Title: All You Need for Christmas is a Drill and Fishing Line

Okay, so today we are in my living room and we are going to make a box magically slide in, fly up, and wrap itself. We're gonna use a little bit of Christmas magic, a little bit of fishing line, and a little bit of Kendall to pull this off. And what we're gonna do is transform my living room right here, as you can see, into a beautiful Christmas atmosphere with the things that we have. We don't have a Christmas tree, so we're gonna use the TV just to have a Christmassy background and see how it goes. Cause I don't know, I came up with this in my head and I kind of planned it out. I don't really write it out. I just keep it up here in the old noggin and hope it works.
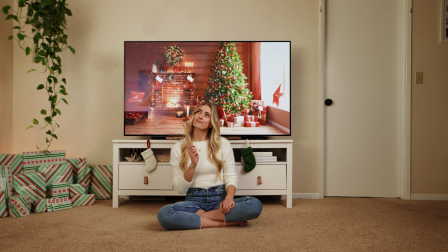(0:42)
So let's get started.
Hold up, I am on my way, I'm in motion.
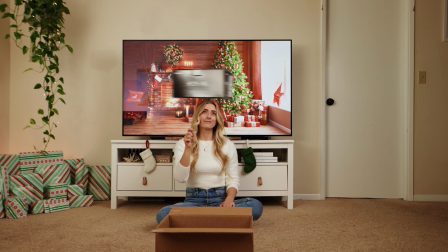(0:49) We'll be chilling and having a good time. Doesn't matter if the snow is falling.
Before we dive into this tutorial, I'm super excited to announce that I'm pre-launching my product video course. This course is jam-packed with over 16 chapters that go into more detail than my YouTube tutorials. While YouTube tutorials are great for shorter form educational videos that squeeze hours and hours of filmmaking into 10 minutes or less, this product video course is where I dive into greater detail, making sure you have all the information you need for product filmmaking, big and small. In this course, you'll learn everything from operating, pricing, growing your clientele, detailed steps of pre-production,
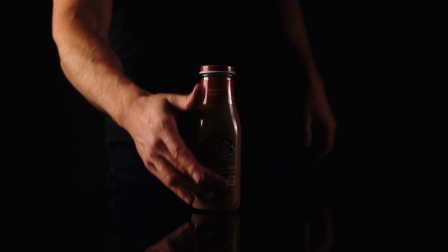(1:30)
how I come up with my ideas, everything I know in lighting, what types of equipment is needed, my production and post-production process, plus my LUTs that are not sold anywhere else.
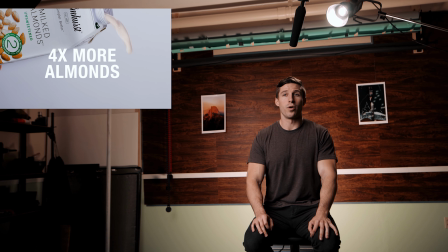(1:40)
Right now, I'm sharing a pre-launch early bird price of $250 for a lifetime membership.
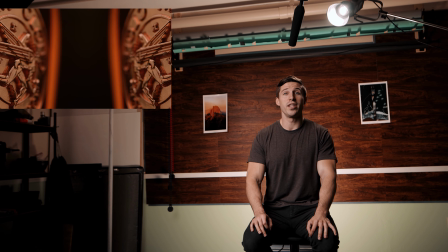(1:46)
This includes everything above and more. The link to sign up is in the bio below. You'll get early access to the courses already released, as well as save money when the video course launches. If you want to get into product videography, then this is the course for you. All right, so we have our setup.
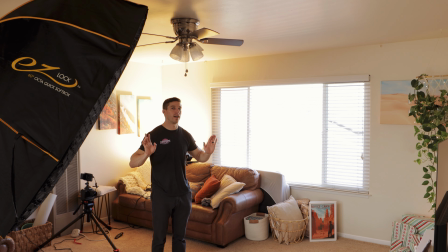(2:05)
It's minimal. We only have 2 lights going. I guess that's not very minimal.
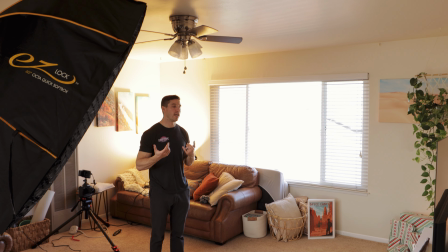(2:10)
I don't know why I said that. It's minimal as in our Christmas decorations. But what we have is over here, we have our Aperture Nova 300,
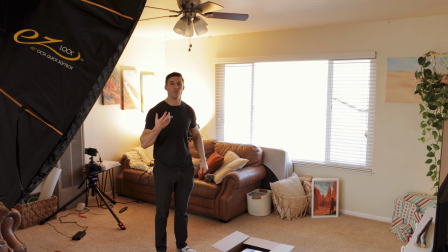(2:18)
and I just put it on a warmer light to kind of just warm up the room and pretend like there's like a fiery, warm, cozy feeling going on. I'm just bouncing that off the wall, making it super simple, making it just a nice ambient light. It's a very powerful light, so it works really well for that.
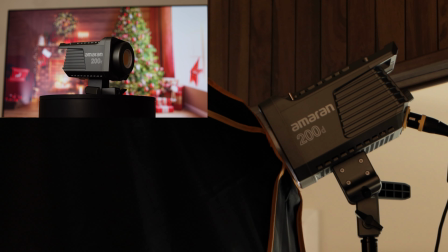(2:35)
And then right over here, we have the Amaran, and that is Aperture's new light.
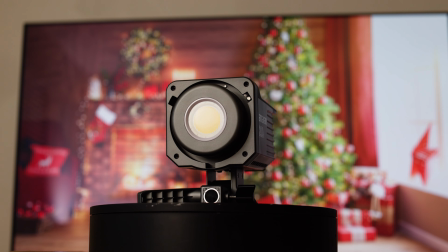(2:41)
This is the Amaran 200D, and it's a pretty sweet light.
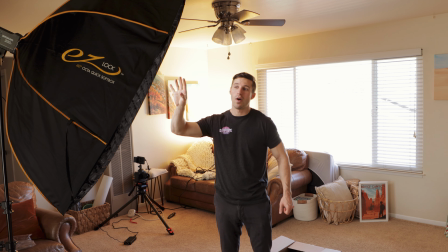(2:45)
We're using a 5-foot octo diffusion right now as our key light to light Kendall's beautiful face.
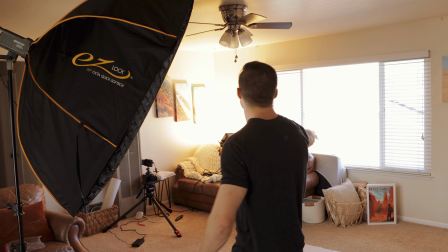(2:51)
And we have a grid right here so that it's not going directly aggressively into the TV,
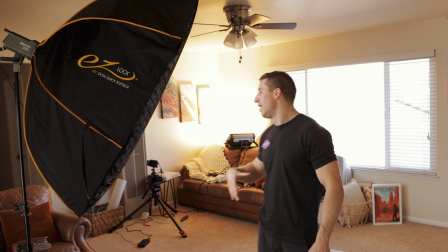(2:59)
and we show that reflection, and we'll show you guys that in a second. And then I have my camera right over here.
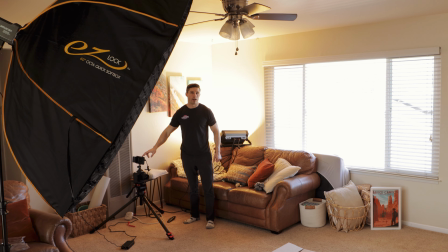(3:05)
I have my 1DX Mark III right over here. And sorry, the floors are really squeaky.
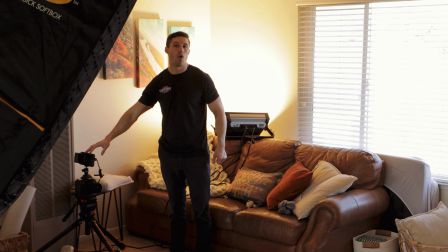(3:11)
And we have the 1DX Mark III right here. We have it very low because I need to show the floor and Kendall.
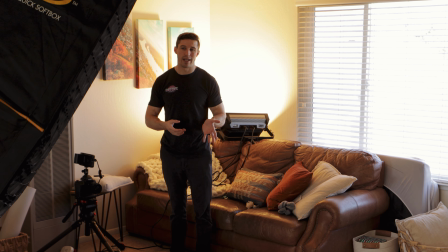(3:18)
We tried to play with a few different things, like we put the table in there and that didn't work. And then we tried a few other things because of the height differential.
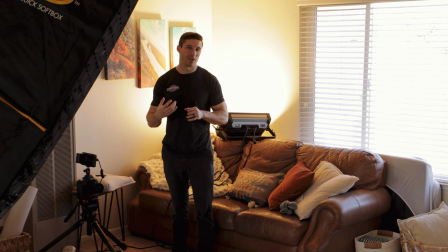(3:25)
And I've been racking my brain of how I'm gonna shoot this and make sure that it works right. I might take like a few safety takes just in case, because once I go into editing, I don't wanna have to try to set everything back up. So we're just gonna take a few different scenarios, and I think that's gonna make this work.
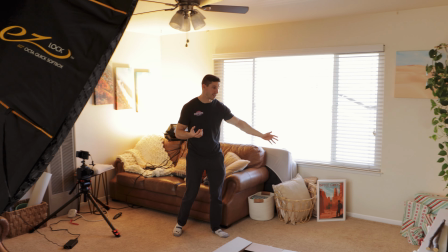(3:41)
And then right over here, we're just using our presents that we have for people for Christmas, right?
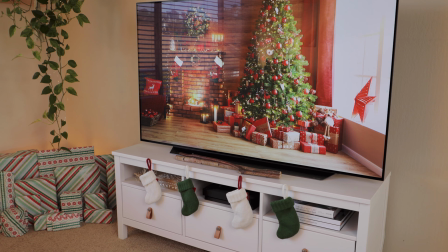(3:45)
Super simple. And then we bought little stockings, and I got a picture off of Adobe's stock photo site of just a Christmas tree and a fireplace going.
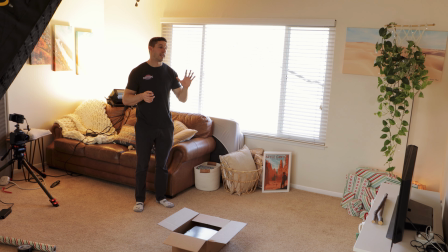(3:54)
And then I added in post a little heat vignette to it, or a heat effect to it, so it looks like the fire is moving a little bit, just to give it a little bit of life. I don't know if it's gonna show up, but sometimes you just do a little bit of extra.